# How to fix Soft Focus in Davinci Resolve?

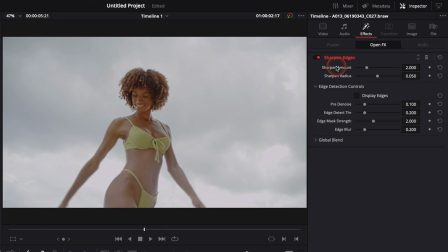0s
Hi everybody, Jeremy here from Video Editor Studio, and today I'm gonna share with you how to fix some footage that got a soft focus in DaVinci Resolve 17.
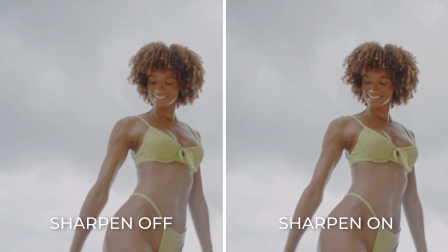6s
Let's check it out.
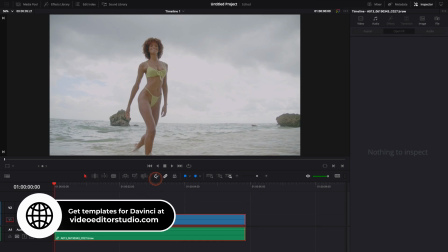10s
All right, so in DaVinci Resolve 17 right now, we're on the edit page, and as you can see,
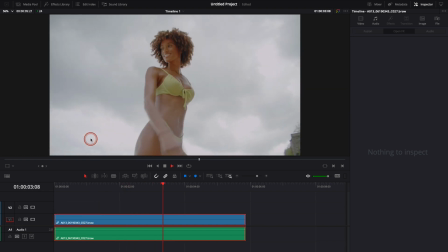14s
I have a clip of a girl walking towards me on the beach, and I've rocked my focus when she was walking toward me.
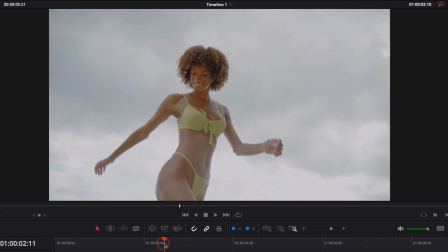20s
But as you can see, the footage is a bit soft because I didn't rock my focus properly.
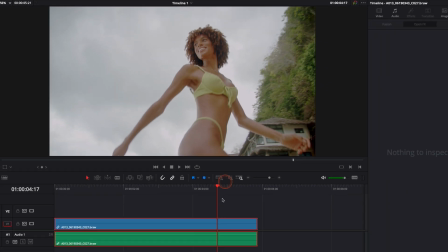25s
I would like to fix that by sharpening a bit this clip. There is more advanced way to do it in the Fusion page and in the Color page using Power Windows,
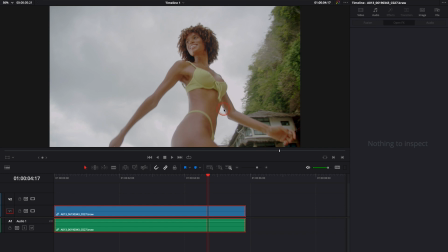34s
and that's the method that I will use most of the time because I'm more precise with what I'm doing if I want to focus only on the face, on the body, and so on. But there is also a very, very easy and efficient way to do it in the edit page, in my opinion, and we're gonna do that right now.
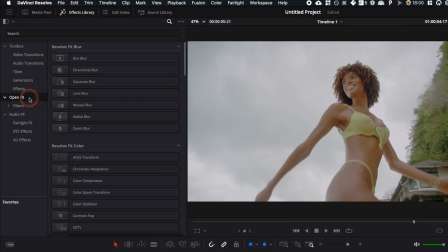49s
We can go over to the effect library, down to open effects, and here we're gonna look for sharpen. And we have a couple of options. We have sharpen, sharpen edges, soft, and sharpen. And they are all viable options. They all work great.
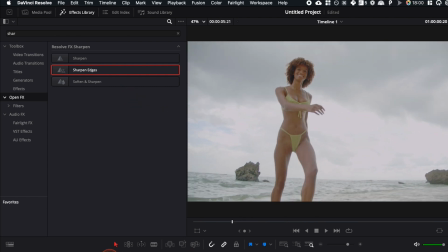63s
But what I like to use in a scenario like that where I have a model is most of the time I'm gonna use sharpen edges.
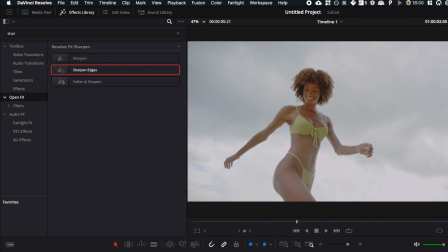70s
Why? Because it's gonna focus mostly on the model right here, and it's not gonna sharpen my entire clip. And in my opinion, it looks a bit more natural. So we're just gonna take that, drag that onto our clip right away.
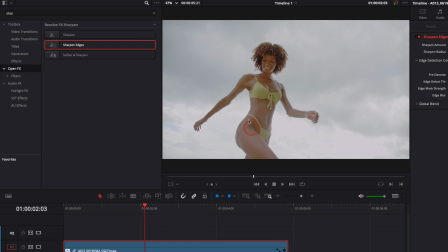84s
And here we can already see a noticeable difference.
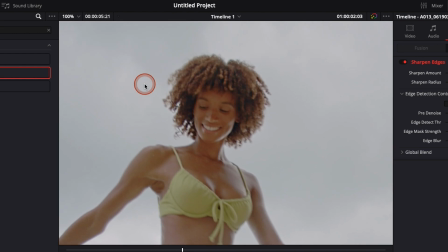87s
Maybe you don't see it right away because you need to zoom in a bit because it's something that is quite subtle, especially if you're watching that on a small screen.
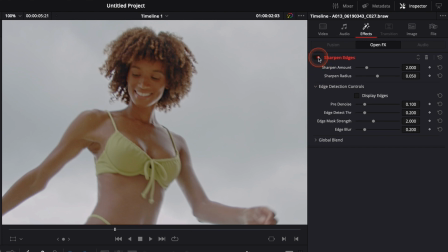95s
But here, if we do a on off, as you can see, that's with the sharpen edges on, off, on, off, on, off, and it creates more separation here with the background, with the hair. It helps define a bit more a face and just like the entire body also.
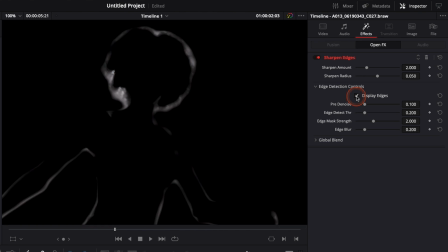114s
A nice way to see that is just right here to display edges. It really show what area are affected. If we zoom out right here, as you can see, it's mostly the body that is affected, and we don't have like the rock in the background or anything, and it's really focusing mostly on the model.
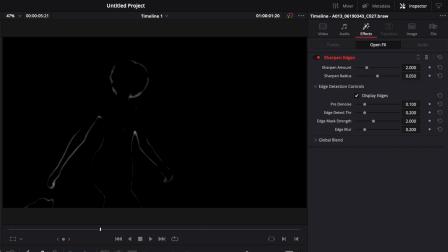132s
Here there is also the edges of the rocks, but it's for the most part focusing on the model, and that's why I'm using sharpen edges over just sharpen.
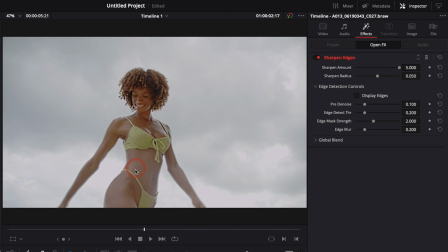140s
Just because just when you apply the effect, don't go overboard, otherwise you're gonna end up with something that looks very natural and not good looking at all.
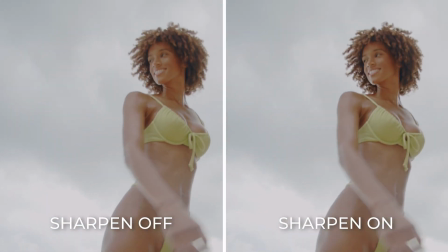148s
So use it wisely, use just a tiny bit of it, and it will help you to just fix that soft footage issue.
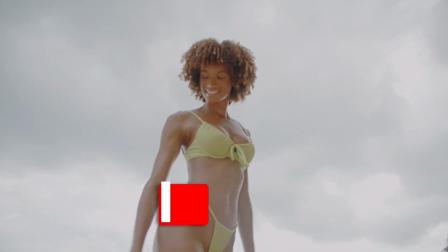154s
All right, that's pretty much it. I hope this video was helpful. Don't forget to like and subscribe, and see you in the next one.
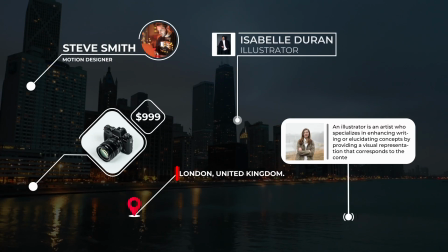159s
Bye. Speed up your workflow and create better videos using the pack available on our website, including titles, transition, and templates, but only for DaVinci Resolve.
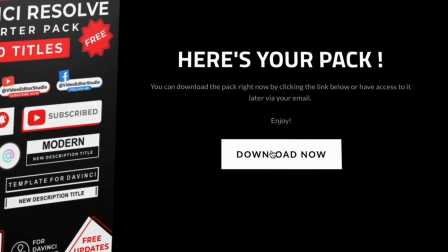168s
Get started today by downloading our free starter pack containing a compilation of 20 titles curated from our library.
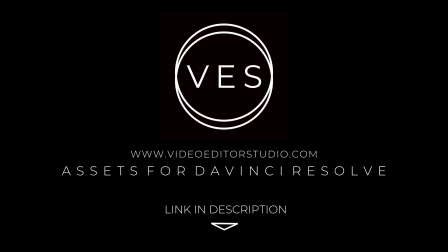175s
Link in the description below or at videoeditorstudio.com.